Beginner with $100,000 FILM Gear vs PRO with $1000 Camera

So the audio quality we're getting of Dallin's voice is actually really good throughout. So most of the shots up until now are a little bit cool.
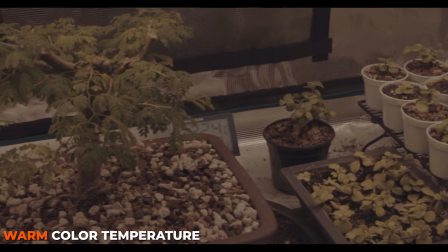And then when we cut to the B-roll of the bonsais, it's a little bit warm. Color temperature, another beginner mistake that we see a lot.
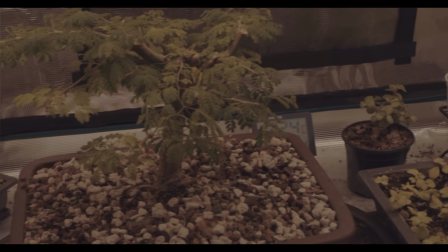The lighting would be the main thing here that stands out to me. It doesn't look like there's a key light on here to better emphasize what we're supposed to be looking at. Just looks kind of like room light, and most room light, as naturally isn't going to look very good.
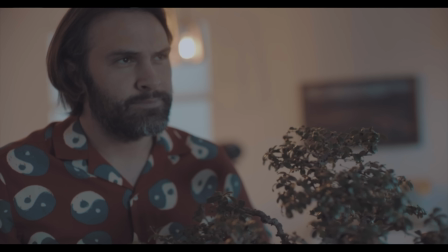I love this shot here from Ivan.
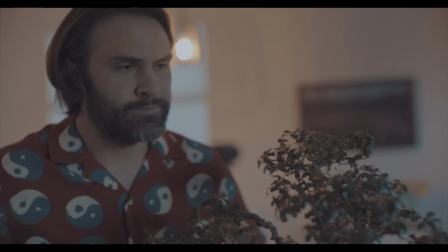We got a shot of Dallin's face, and then he kind of tilts down to his hand going to cut the bonsai, but we don't rack focus to the hand.
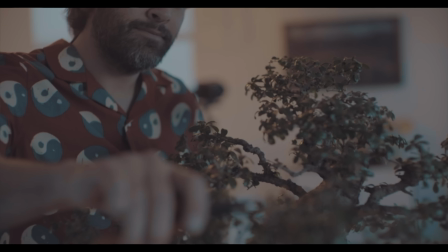Awesome opportunity to rack focus. We stay focused on Dallin's shirt, which at this point is irrelevant. We want to be focused on what he's cutting, but the idea was good. I like the direction you were headed with that shot.
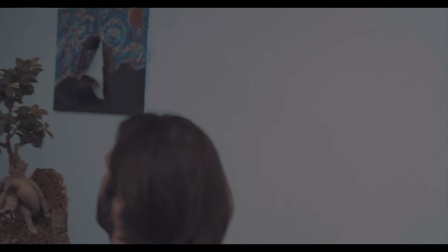Okay, final shot I wasn't a huge fan of. Composition-wise, at about 55 seconds, the frame is mostly the wall.
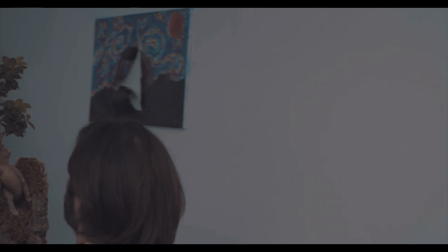Dallin's head is in the bottom left corner. You can't even see the bonsai plant. Understanding when your composition just isn't quite there and doing a retake when necessary.
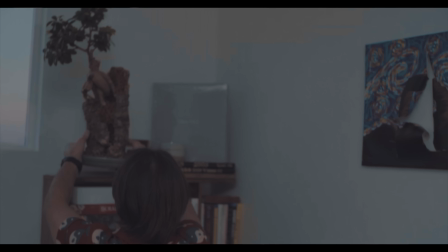Eventually, he catches up and gets Dallin putting the plant on the shelf, but the plant is out of focus, which is the main subject.
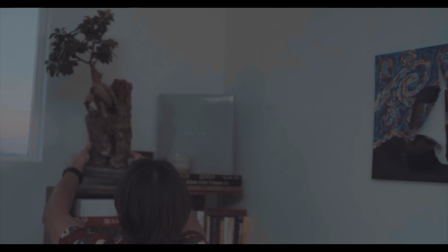Even professionals will miss focus. Focus is just a hard thing to get. And then we cut to the logo against a black background. Overall, awesome job, Ivan. I see a bright future for you. Just a few small things that will come with time and experience, and I can see you making a dent in the industry. Great job, Ivan. Let's move on now to Jake's video. And 3, 2, 1, here we go.
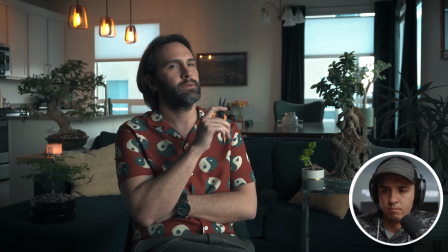My whole life I've dealt with aggression. Until one day my therapist suggested that I should look into bonsai.
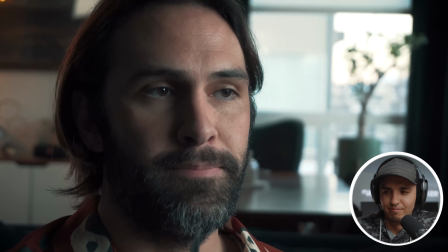She said it might be a healthy outlet for my pent-up anger, and she was right.
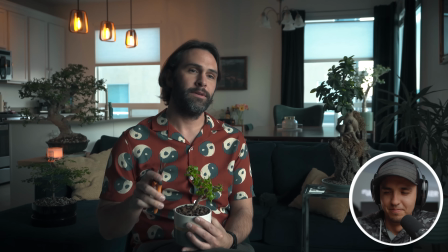I was hooked immediately. That was the start of Broken Bonsai.
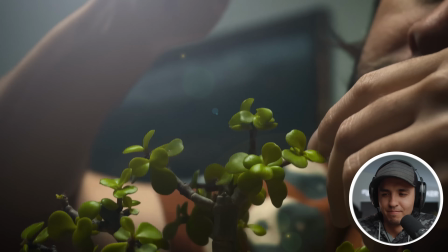When you purchase one of my bonsai,
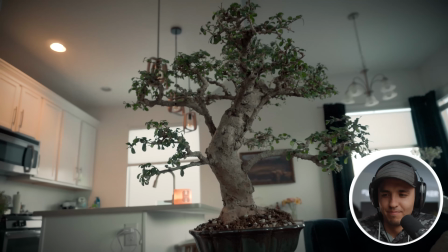you're able to channel your frustrations and rage through chopping these little trees and forcing them into tiny,
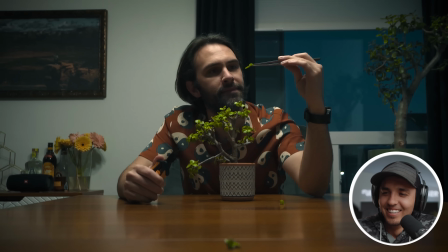impossibly tiny pots and wiring them up to manipulate how they look and grow.
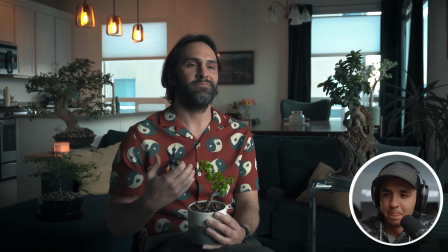It's my mission to share my path to true inner peace with others.
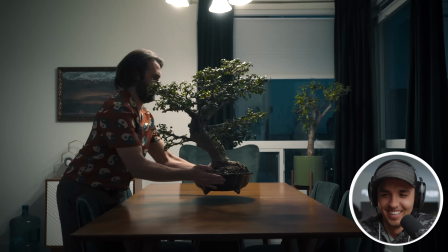So now when these dark feelings arise, you can grab a pair of pruning shears and go to town on these little guys.
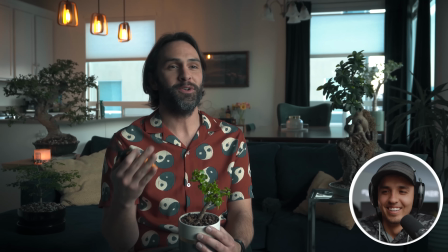With broken bonsai, you can turn your bad days into living pieces of art.
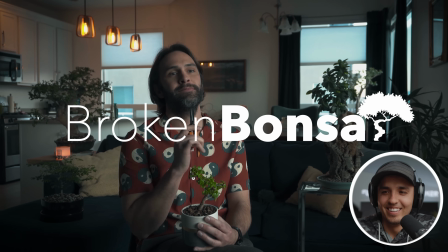Well done, Jacob. That was strange and good. All right, so completely different vibe here. Jake went with a little bit of a creepier, more funny approach, which, you know, if this is a corporate commercial / selling this product of bonsai, both ways can work. Ivan's was the more traditional route. Jake's music choice popped off the bat right away. Very themed, very Japanese-esque, which bonsai trees are Japanese, and so the music fit a lot better the product.
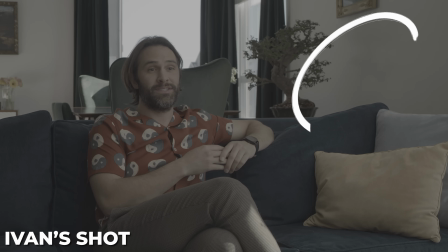You'll notice Jake has some better depth. Instead of using the white wall in Ivan's as a big part of the frame,
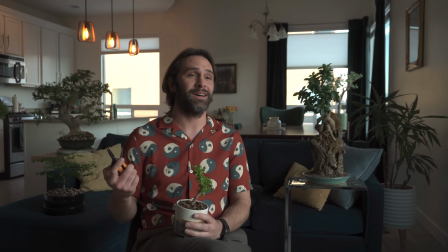Jake turned the camera a little bit more left and opened up to the kitchen where you see these awesome lights hanging down. You have a second window in the back to contrast against his black hair to kind of give you some checkerboard lighting.
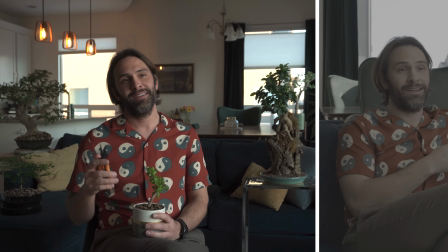I believe Jake's using a kit lens on this,
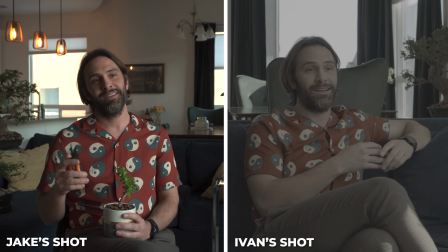and it feels like his has more depth and more background blur than Ivan's simply because of the framing and the composition that Jake chose.
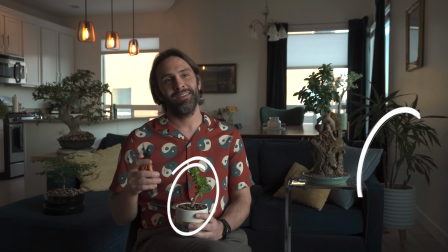And then you see that Jake put little bonsai plants all around him to better fill the frame with the subject of the video, right?
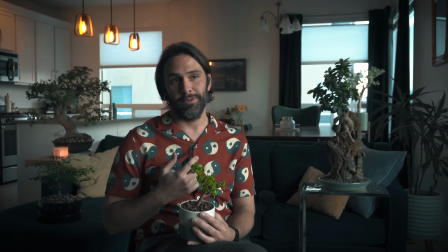And then I love the transition from the initial interview to now some B-roll of the water squirting and the music hit comes in.
A broken bonsai.